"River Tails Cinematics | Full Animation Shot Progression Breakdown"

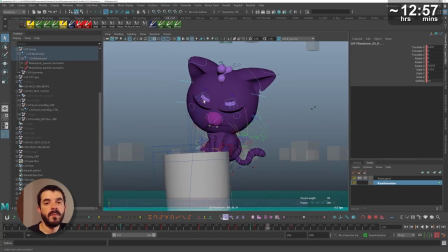[44:52]
Whenever creating a mouth expression,
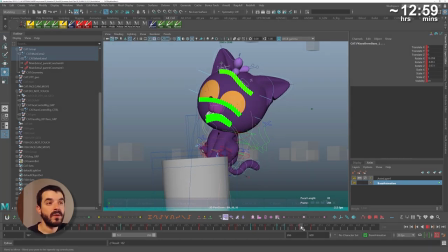[44:54]
I'm trying to make sure the mouth is not fully parallel to the eyes but rather skewed in one direction or another depending on how the eyebrows are placed.
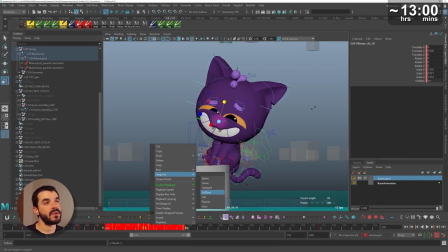[45:02]
When purple the cat goes from sort of concerned about the actions of the fish to fully aghast because of the problem with the log,
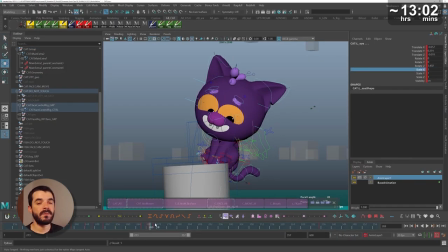[45:10]
I want to make sure that the facial expressions are different enough. And part of the difference that I managed to strike comes from the fact that first I really crushed the facial expression so that I'm telling the audience,
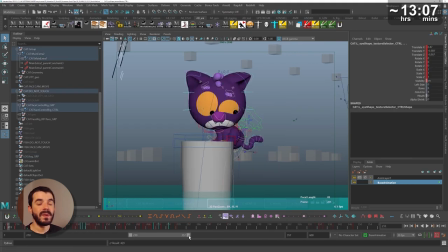[45:22]
look, there's something going on in there. And then as I open up, the pupils are a lot smaller than they used to be in the previous facial expression.
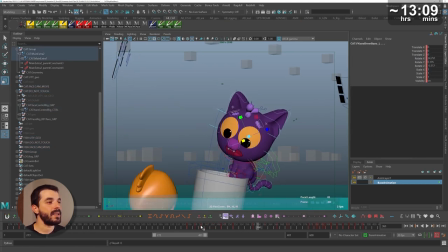[45:30]
So although they are going to be in a similar place if compared to the previous facial expression,
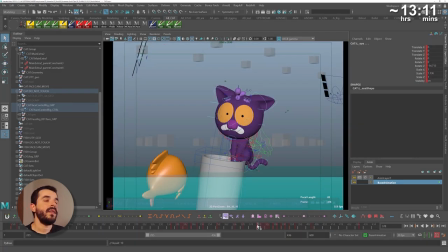[45:35]
their size is going to be so different then the audience can't miss it. Then as Firple is being thrown away, I want to keep the same facial expression.
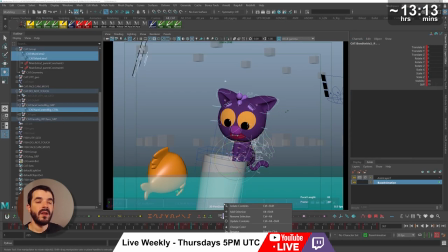[45:44]
While animating this, I remember thinking that changing a facial expression there would make the expression difficult to read because the character was traveling across the screen.
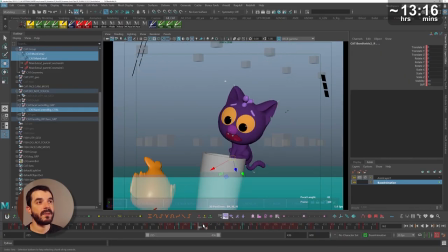[45:53]
I also wanted to make sure that Firple was compressing as much as possible as the log was coming up initially,
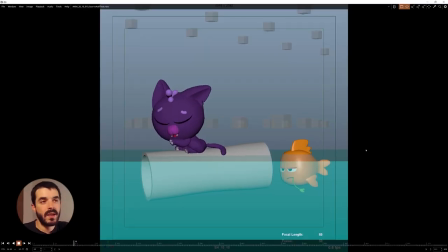[45:58]
so that there would be more contrast later on when Furpill was flying.
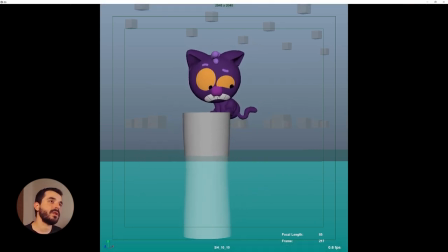[46:02]
And while a quick play blast confirms that the facial expressions are in a decent position, it also now underlines how the cat is a bit floaty.
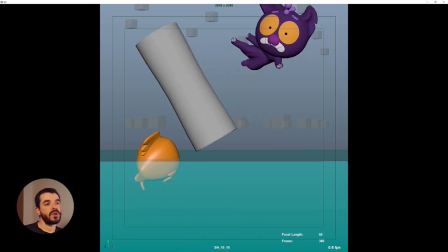[46:11]
And that happens quite a lot, for which you maybe fix one part, say the body,
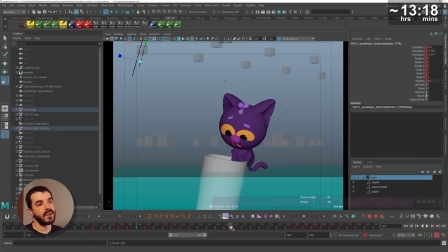[46:17]
and then you realize that without facial expressions, you don't quite know where to go. So you add some details on the facial expressions, you had some breakdowns and some key poses. And in my experience, fixing one side makes the problems on the other side a bit more evident. The bigger the problem, the sooner I approach it.
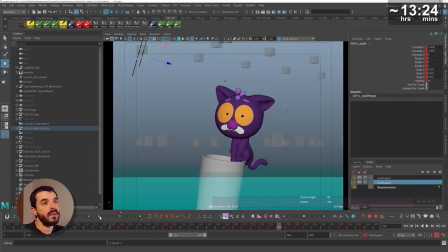[46:35]
Now that Firpo, the cat, is in a decent position, I want to make sure that the facial expressions of Finn, the fish, are also taken care of.
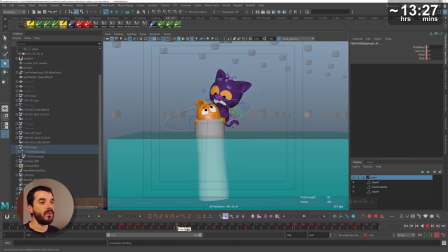[46:43]
So the director was very clear about what they wanted. They wanted Finn to look into the camera and observe the surrounding.
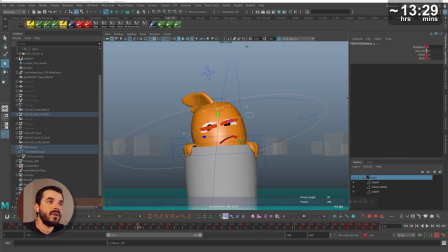[46:49]
On my side instead, I wanted to make sure that as Finn was observing the surrounding,
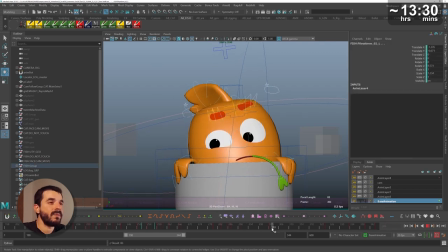[46:54]
it was clear that he saw the possibility of pranking Furple the cat. And crouching the eyebrows down and keeping them there was exactly what I thought could give us that feeling. Luckily, once Finn is jumping, you don't really have to care much about his facial expressions anymore. Again, the play blast confirms that facial animation is in a decent position.
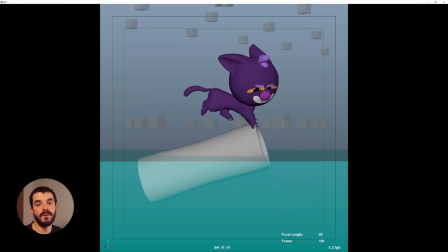[47:12]
However, the body motion of Furple is still fairly floaty and would need a couple of pushes here and there.
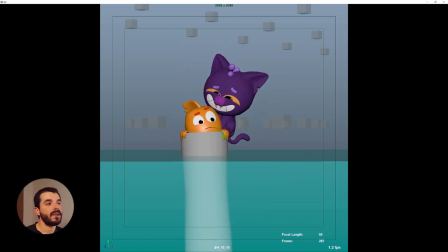[47:18]
Of course, that's because we didn't touch it yet. So after a quick pass on the grass blade that Finn always keeps lodged in his mouth,
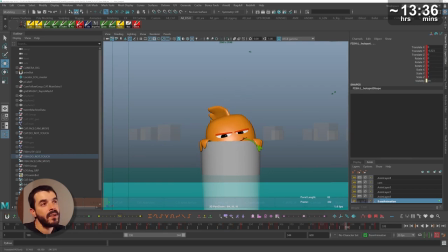[47:26]
I can finally dedicate some attention and energy to speeding up certain areas of Furple the Cat.
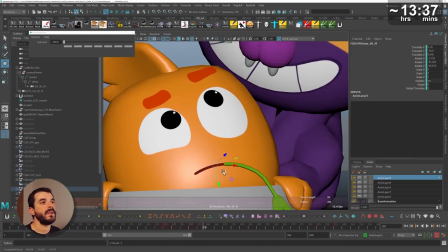[47:33]
And now it's time to fix the jump of Furple the Cat.
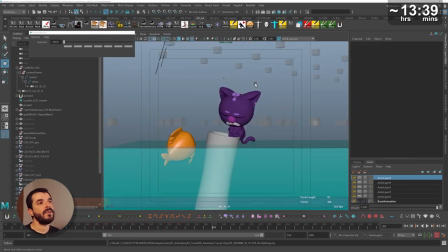[47:36]
So the jump was fairly floaty to begin with, so one thing that I thought I could have been doing was to select all controls,
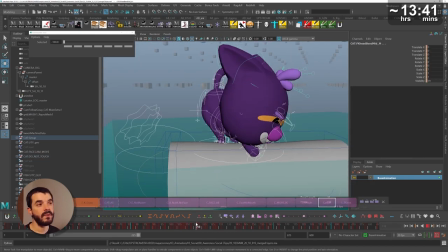[47:42]
make sure that the key poses were keyed on all controls on every channel, and then convert the keys in the middle in breakdowns.
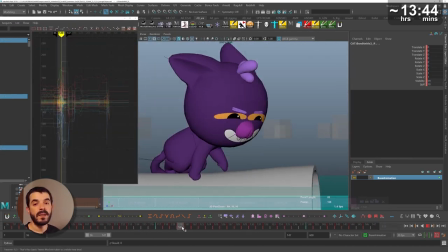[47:49]
So the approach I followed to speed up this animation was to save the key poses by keying every control on every channel on the key poses,
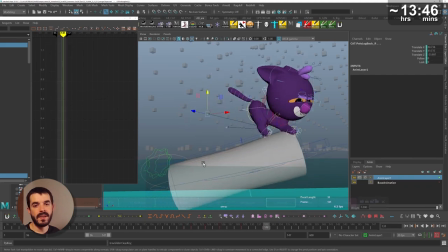[47:57]
then delete any key that was not particularly necessary during the transition and keep only the breakdowns,
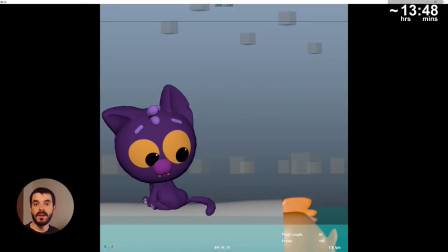[48:03]
which I converted to Maya breakdowns. This way, by moving the key poses, the breakdowns automatically adapt on the timeline. Of course, in the graph editor itself, there are other tools to perform retiming, like for instance the lattice or those vertical bars whose name I don't remember right now.
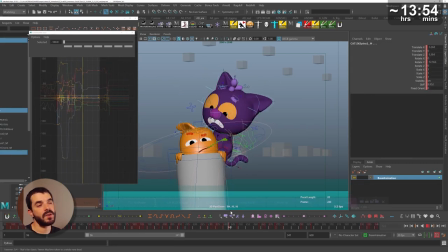[48:20]
I am space switching once more. This time around, I am space switching the bum and the chest of the cat again using the additional controls that AnimBot lets you create.
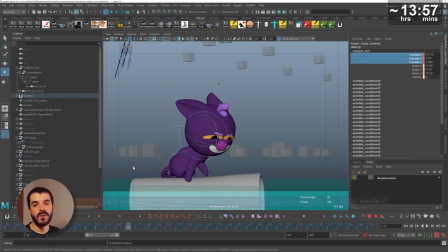[48:29]
This way, I can animate those controls in a space which is the one I choose rather than the master space, which maybe is uncomfortable right now.
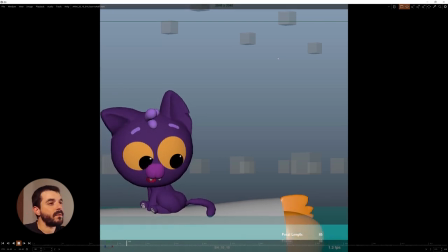[48:36]
And now the jump is finally a little bit less floaty. It's far from perfect, of course, but at least it's not as floaty as it was.
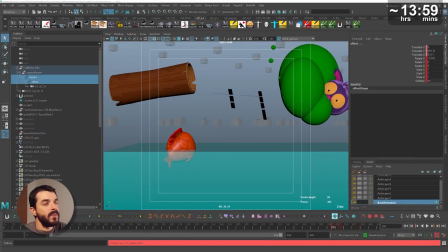[48:43]
And now it's a good time to fix the camera because the director wanted the cat to go into a bush to the right hand side of the screen.
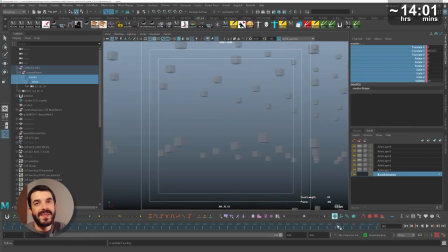[48:50]
So I created a few spheres and just animated them to simulate the fact that there is something in there so that the director could see it also in unity.